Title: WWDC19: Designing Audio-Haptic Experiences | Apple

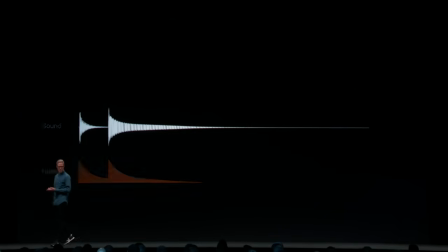Okay, so we've got our sound, now on to the haptics.
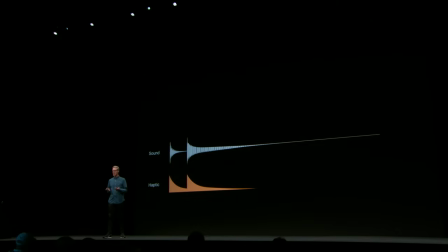Our first idea was to mimic the waveform of the sound, because it matches perfectly. But after some experimentation, we found that two simple taps actually did a better job.
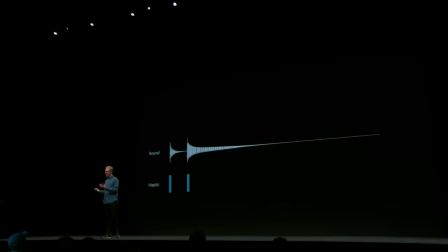I like to see these as little mini compositions, where we have two instruments, one that you can hear, and one that you can feel, the haptics. They don't always necessarily have to play the same thing, but they do have to play in the same tempo.
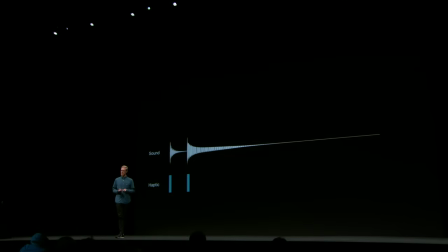Here they are together. Notice the lower sound indicating the haptics. Okay, and this is then the final experience with the animation. Again, imagine feeling the taps in your hand when you play.
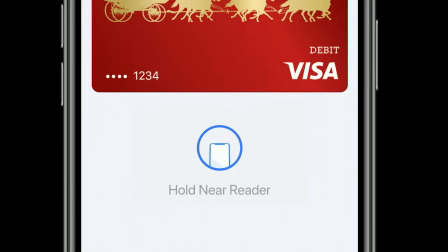Next, let's look at our second guiding principle, harmony. Harmony is about things should feel the way they look, the way they sound. In the real world, audio, haptics, and visuals are naturally in harmony because of the clear cause and effect relationship. In the digital world, though, we have to do this work manually. New experiences are created in an additive process.
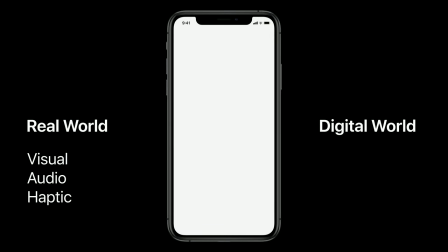The input and output need to be specifically designed by you, the developer. Let's start with creating a simple interface with the visual. We have a simple sphere dropping and colliding with the bottom of the screen.
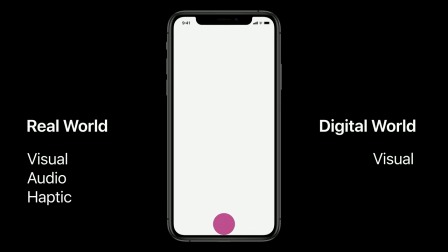Next, let's add audio feedback. Now, we choose a sound that corresponds to a physical impact or the bounds of the sphere.
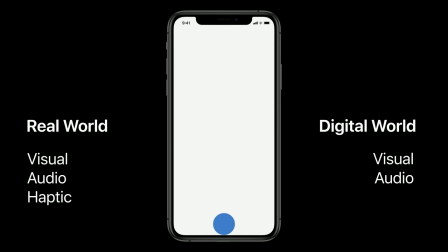It needs to be short and precise and clear, but we also modulate the amplitude based on the velocity of the hit. Now, let's do additional work and introduce the third sense, haptic feedback.
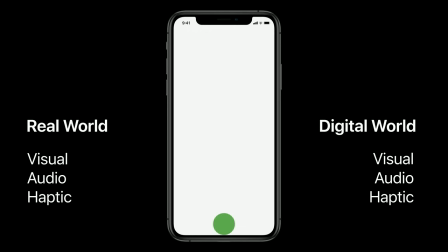So, imagine feeling that hit in your hand. Again, we're trying to design in harmony the sphere hitting the bottom of the screen, so we choose a transient event with high sharpness. We also modulate the intensity to match the velocity of the bounds.
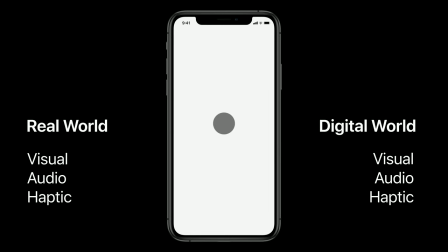We're not done yet, because it's really important to think about synchronization between the three senses. That's where the magic happens. That's where the illusion of a real ball colliding with the wall takes shapes.
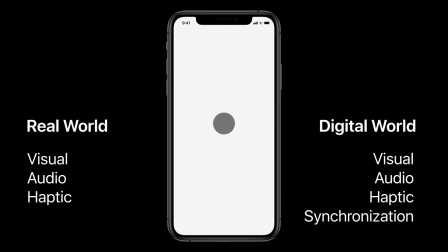So here's an example where we broke the rules and we introduced latency between the visual and the rest of the feedback. It's clearly broken, and the illusion of a real bouncing ball is completely not there. So harmony requires great care and attention from you, but when done well, can create very delightful and magical experiences.
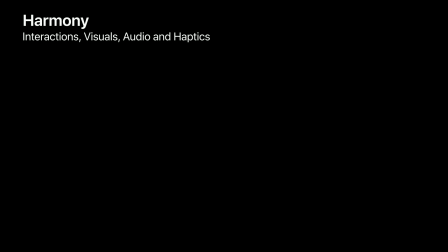Let's look at different harmony in terms of the notion between interaction, visuals, audio and haptics in terms of qualities and overall behaviors. We'll look at a simple green dot on screen that we'll animate and think through what kind of audio, what kind of haptics makes sense with that green dot.
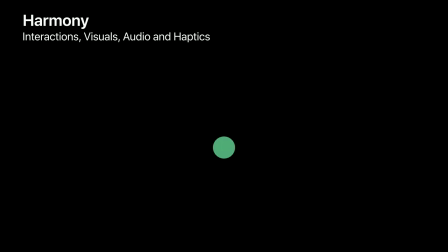So if we have a snappy pop or a different pulse, what kind of audio, what kind of haptics work with these visuals? What if we have a large object on screen?
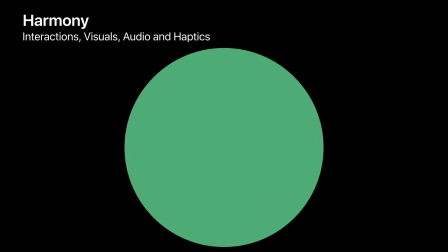Does it sound different? Does it feel different than a tiny little dot?